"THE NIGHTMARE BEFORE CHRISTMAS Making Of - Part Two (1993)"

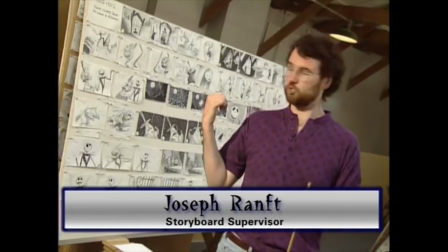0s
My team and I work with Henry, the director, doing these storyboards here that visualize and plan what the film's going to be. We do the first visual attack on the film. We storyboard it very specifically.
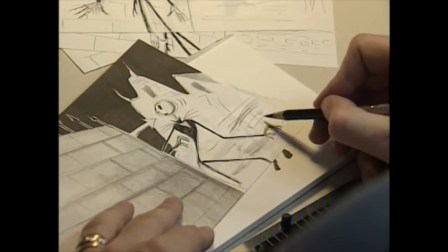14s
We cut those storyboards, which are drawings of every scene, sometimes many drawings for a specific scene, in continuity, with music, with voice, with sound.
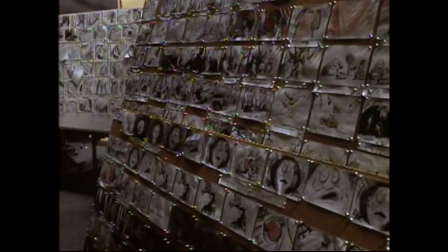27s
So we've pre-made the movie at least sequence by sequence before we ever actually go in and animate it. We're shooting it 24 frames a second, which means that we have to pose the character 24 times for each second of actual completed film.
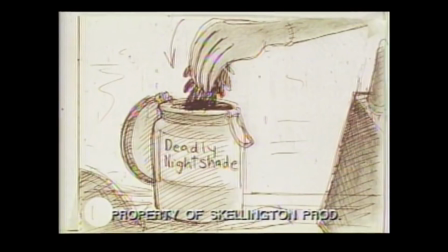44s
Working with storyboards,
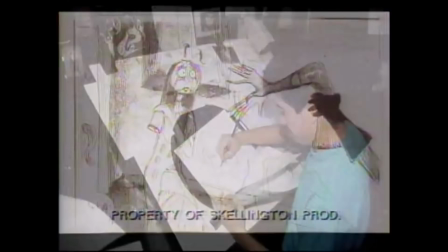46s
changes and refinements to the story and action can be made before the complicated and time-consuming process of animation is begun.
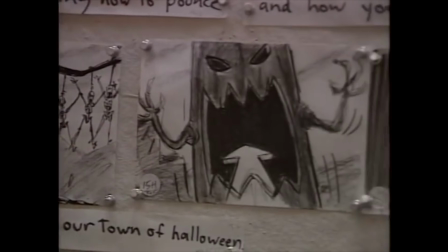55s
Storyboard provides the basis for everything. The timing, the action, the gesturing, the whole attitude to each scene and each sequence. I'm the art director, and what that involves is creating the environments based on the storyboard,
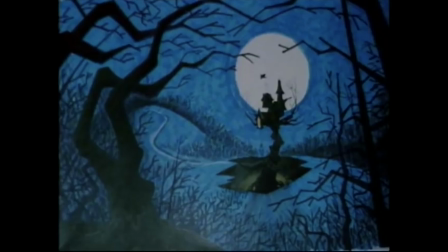73s
based on Henry's requests, based on what Tim's drawings look like, etc., trying to stay consistent with that look. The art direction is very much along the lines of what Tim Burton has done in other films, especially
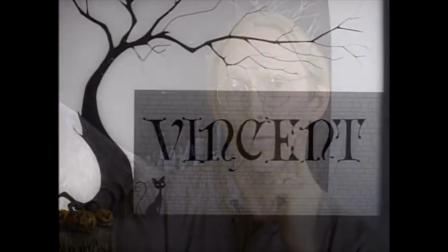91s
his first short film, Vincent,
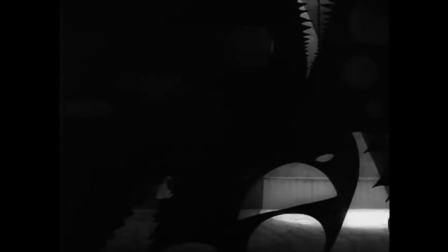96s
German expressionist combined with Dr. Seuss.
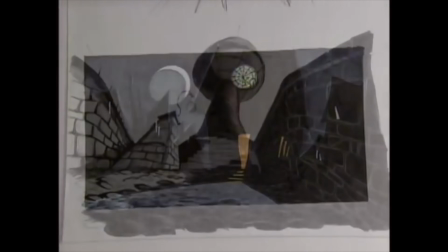101s
Halloween is very dark. Everything is lots of silhouettes and almost like a black and white movie, really trying to get that style.
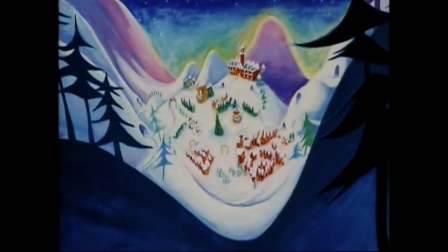108s
You go to Christmasland, everything's bright, vivid color, lots of fast camera moves, trying to get real fun.
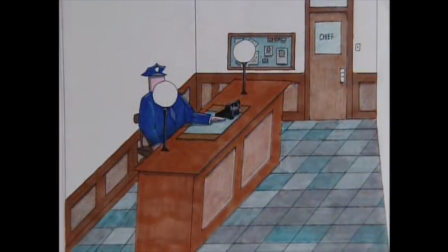116s
The real world is very sort of simple.
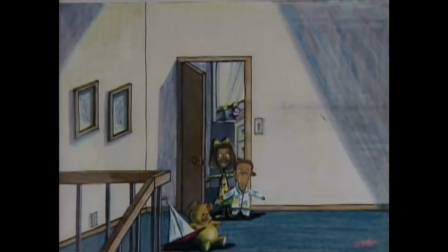121s
Everything's isometric angles, very regular. All the houses are variations on the same theme.
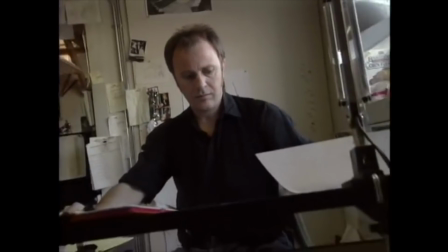128s
The colors are more pastel. Start doing a lot of sketches, try and get a lot of choices together for Henry. And then Henry comes in and makes his buy, literally. We just pin up 5 or 6 of everything. He has a feeling about what he personally thinks works the best. We combine them, get it down to a couple of alternatives, and then all focus on that. It should be like opening a book, like a pop-up book, or finding an illustration in a storybook that feels like you could fall right into it.
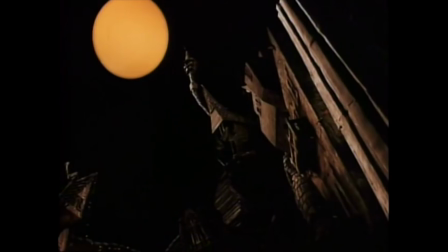161s
Even given that, we're trying to then twist that by putting in weird perspectives,
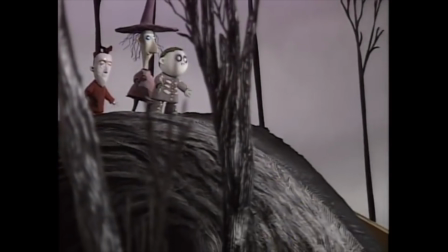167s
different objects playing against each other in different ways.
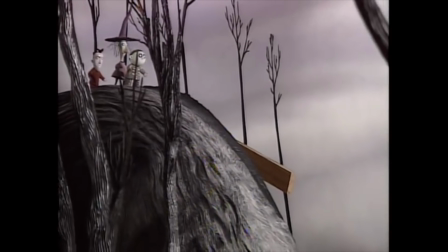172s
The art directors wanted to give the sets and characters a look that was reminiscent of the pen and ink
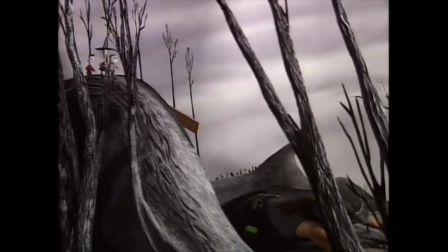178s
illustrations of artists like Ronald Searle or Edward Gorey, with their elaborate textures and cross-hatching.
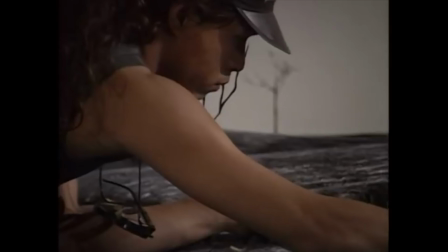185s
We took sets and actually spread clay on them or plaster, and then inscribed lines all over them to give it that sort of etched textural feel,
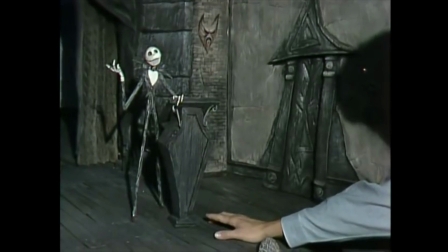195s
so to make it look almost like a living illustration. Textures, also color.
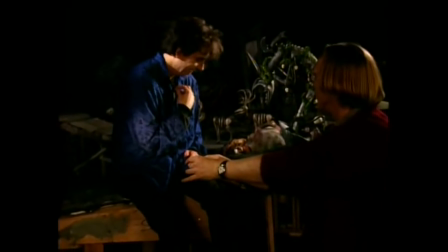201s
Tim was very specific about it. He said your palette for this town is black, white and orange, and we generate the necessary tools for the set people to maintain that look.
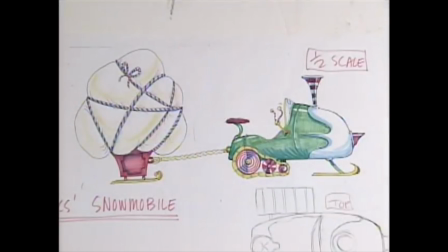215s
From there we do either a scale drawing, like a quarter scale drawing of the thing,
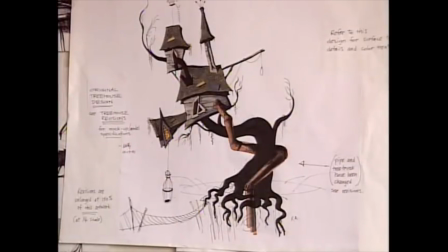222s
but that then goes straight to set design. Greg Olson will make a scale model based on our drawing,
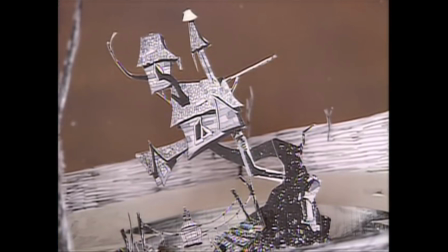230s
start to work out the camera angles, how much set is needed. Once the conceptual art is done, we have to somehow realize it in 3 dimensions, height, width, depth.
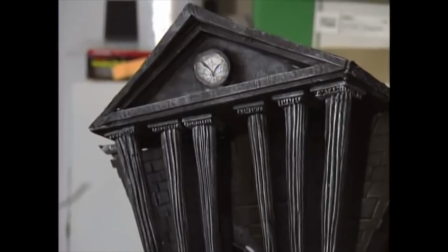241s
This is known as a quarter-scale mock-up. It is a model of the actual set that we're going to build.